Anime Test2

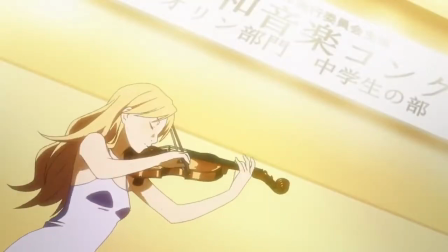[0:00]
Seguramente las personas que habrán entrado a este video tienen sensaciones compartidas conmigo respecto al anime.
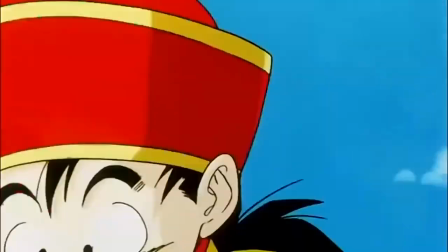[0:06]
Les divierte, les entretiene, les inspira, les ha acompañado durante gran parte de sus vidas.
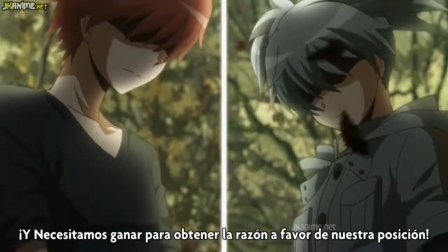[0:12]
¿Pero realmente se han preguntado por qué verlo? Si estás dispuesto a encontrar la respuesta, te invito a quedarte hasta el final.
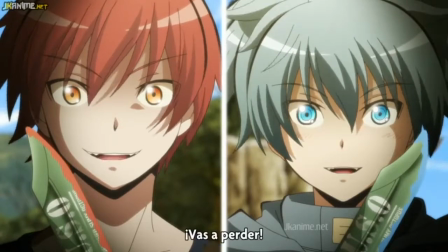[0:20]
Comencemos.
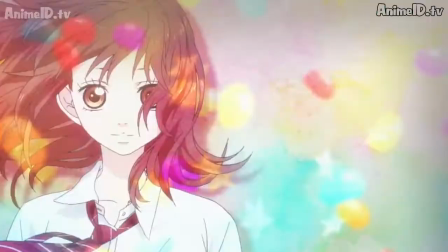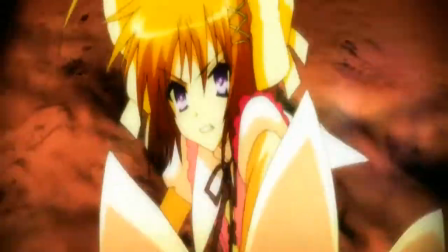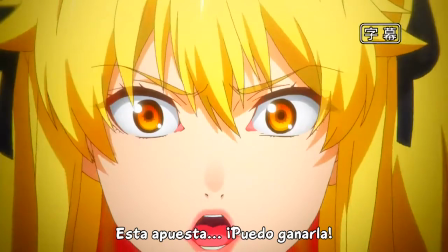[0:31]
Una de las características principales de la animación japonesa es la expresividad.
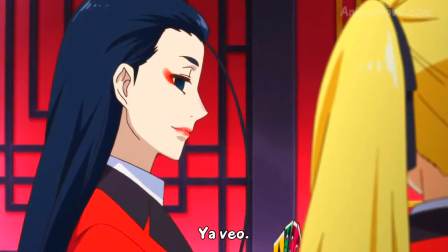[0:36]
En este medio es muy fácil discernir cómo se siente cada personaje, dado que tiene un uso óptimo del lenguaje corporal y las expresiones faciales.
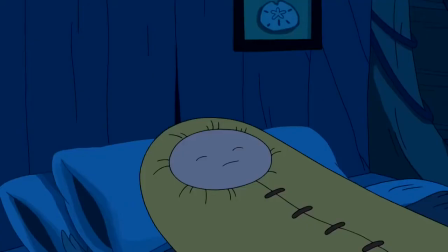[0:45]
Esta percepción también está visible en su contraparte, pero no del mismo modo.
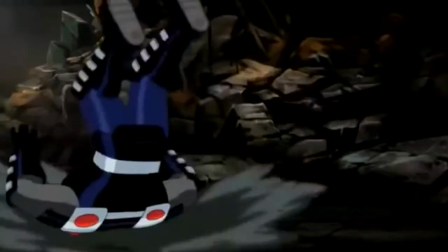[0:49]
En la animación estadounidense, y más concretamente en la serie animada de Superman, podemos ver una debilidad en el hombre de acero que su enemigo busca aprovechar.
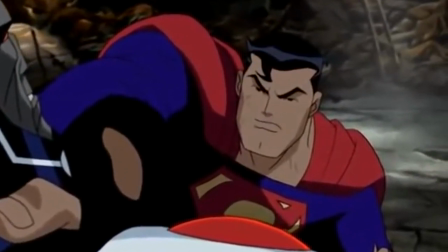[0:58]
Él explica que su limitación no es la carencia de poder, sino el manejo del mismo.
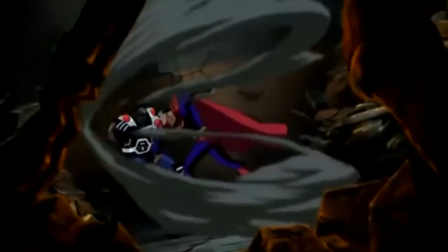[1:03]
Nunca se ha permitido perder el control de su fuerza por miedo a dañar, por miedo a matar.
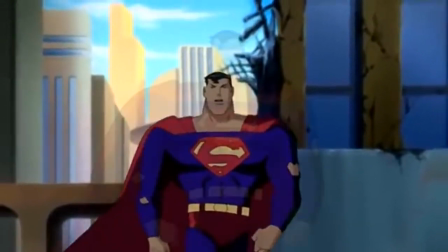[1:09] Esta es una oportunidad única de soltarme y de mostrarte lo poderoso que realmente soy.
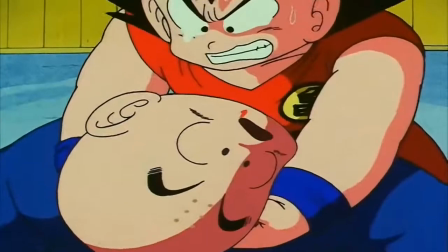[1:19]
Del mismo modo, Goku siendo un extraterrestre criado en la Tierra, ha tenido numerosas ocasiones en las que su ira hubiera podido descontrolar su poder.
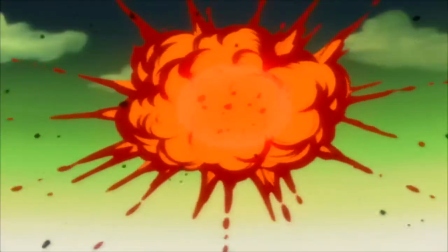[1:28]
Pero cuando realmente termina de explotar es cuando Freezer toma la vida de su mejor amigo, a sabiendas de que ya no podrían resucitarlo,
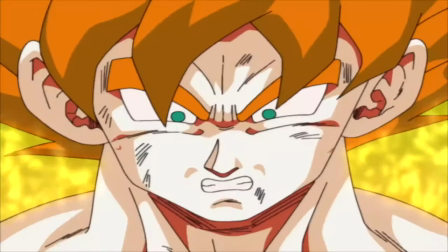[1:35]
la rabia interior salió de su cuerpo, con verdaderas intenciones de asesinar a su oponente y pidiéndole a su hijo que se vaya justo antes de perder la cordura.
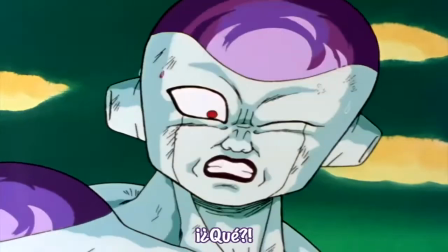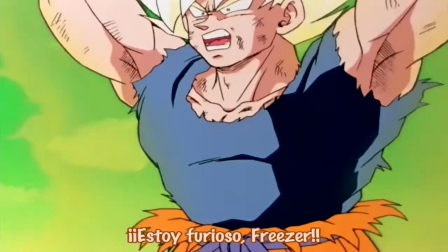[1:51]
Ambos personajes responden al mismo paradigma, tienen tanto poder que a veces no llegan a saber cómo controlarlo, o hasta dejarse llevar por este.
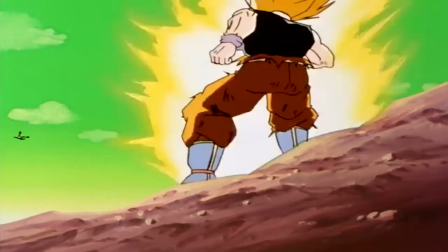[2:00]
El cómo expresan los sentimientos en las escenas por mucho que tengan el mismo trasfondo, genera distintas sensaciones en el espectador.
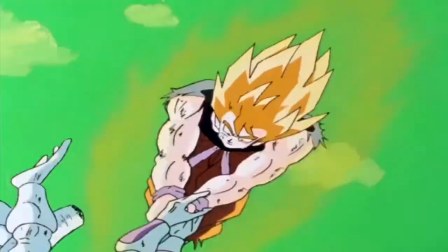[2:07]
La superioridad de Dragon Ball al demostrar la furia de Goku de una manera tan clara mediante su mirada llena de rabia,
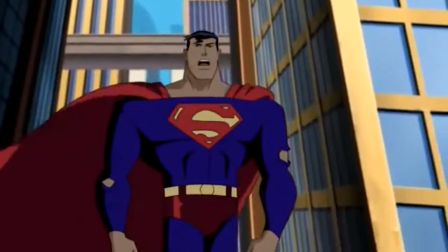[2:14]
las venas sobresalidas, apretar los dientes, hace que se destaque de una manera aplastante sobre Superman.
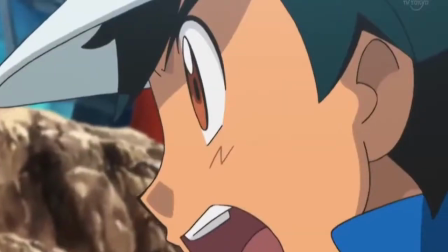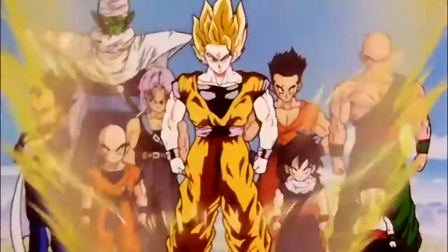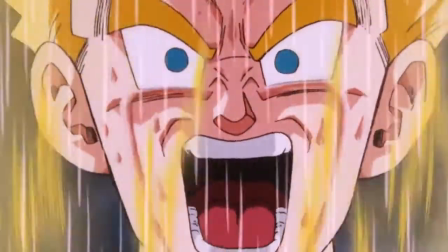[2:33]
Este engrandecimiento de los sentimientos está presente en Dragon Ball, un anime de peleas,
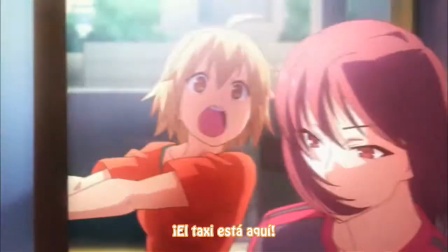[2:38]
en Noukome, un anime totalmente humorístico, como también en Sakura Sou no Pet Nakanosho, un anime de romance.
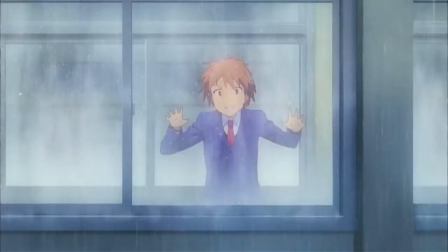[2:45]
Una situación tan mundana como que a dos adolescentes les gusta el mismo chico y este solo pueda corresponder a una,
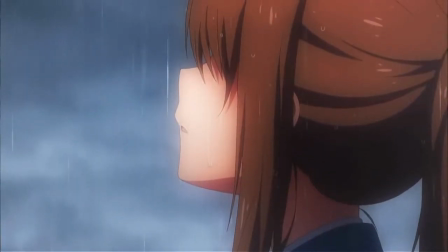[2:51]
es tomada por el anime y deconstruida de tal manera que es increíble.
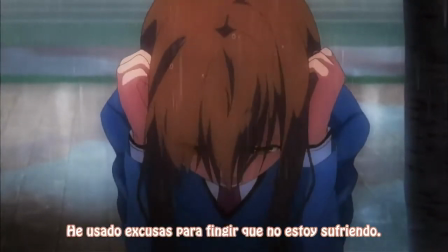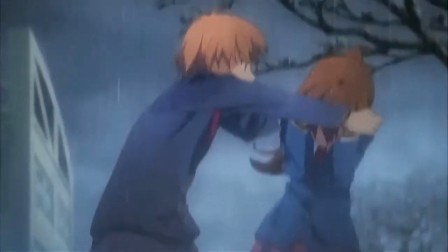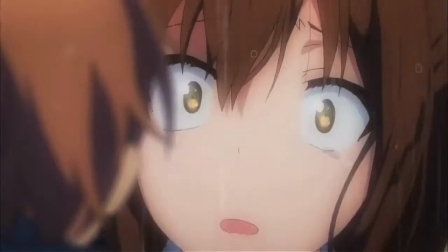[3:09]
lejos de hacer una escena de celos echarle la culpa o insultarle en
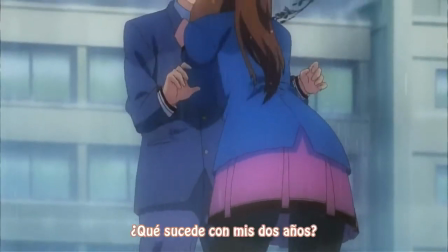[3:14]
esta escena podemos ver como la chica únicamente se está culpando a sí misma por haber
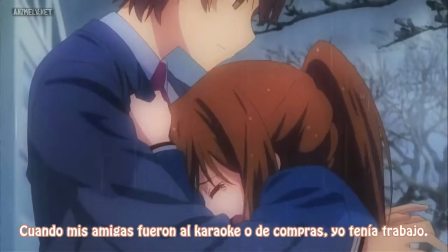[3:19]
fallado en una audición de trabajo como si realmente lo duro que ha trabajado
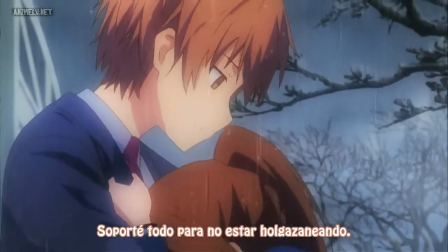[3:23]
para llegar hasta ahí fuese para nada su mirada perdida sus hombros
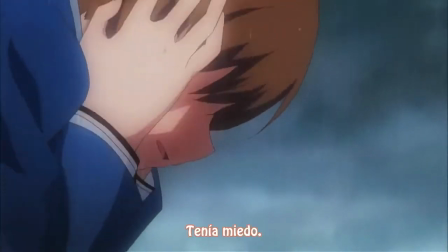[3:28]
hacia abajo, la manera en la que se toma el pecho, indica que se está viendo sobrepasada por la situación que la vida le ha puesto.
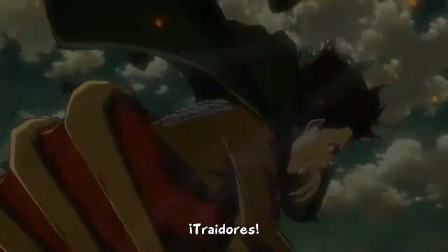[3:35]
Por mucho que sea una situación irreal, es esta exageración la que caracteriza al anime.
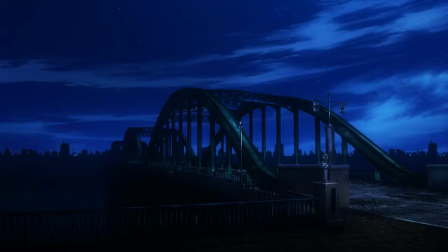[3:40]
Por más fantasiosa, extravagante o exagerada que pueda ser una escena, uno logra empatizar con ellos de una manera diferente a otros medios.
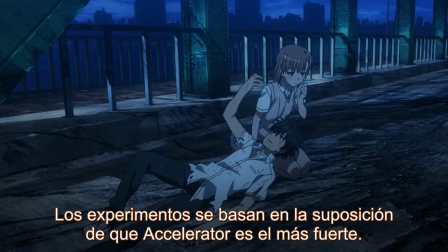[3:49]
Y la pregunta recae en el ¿por qué?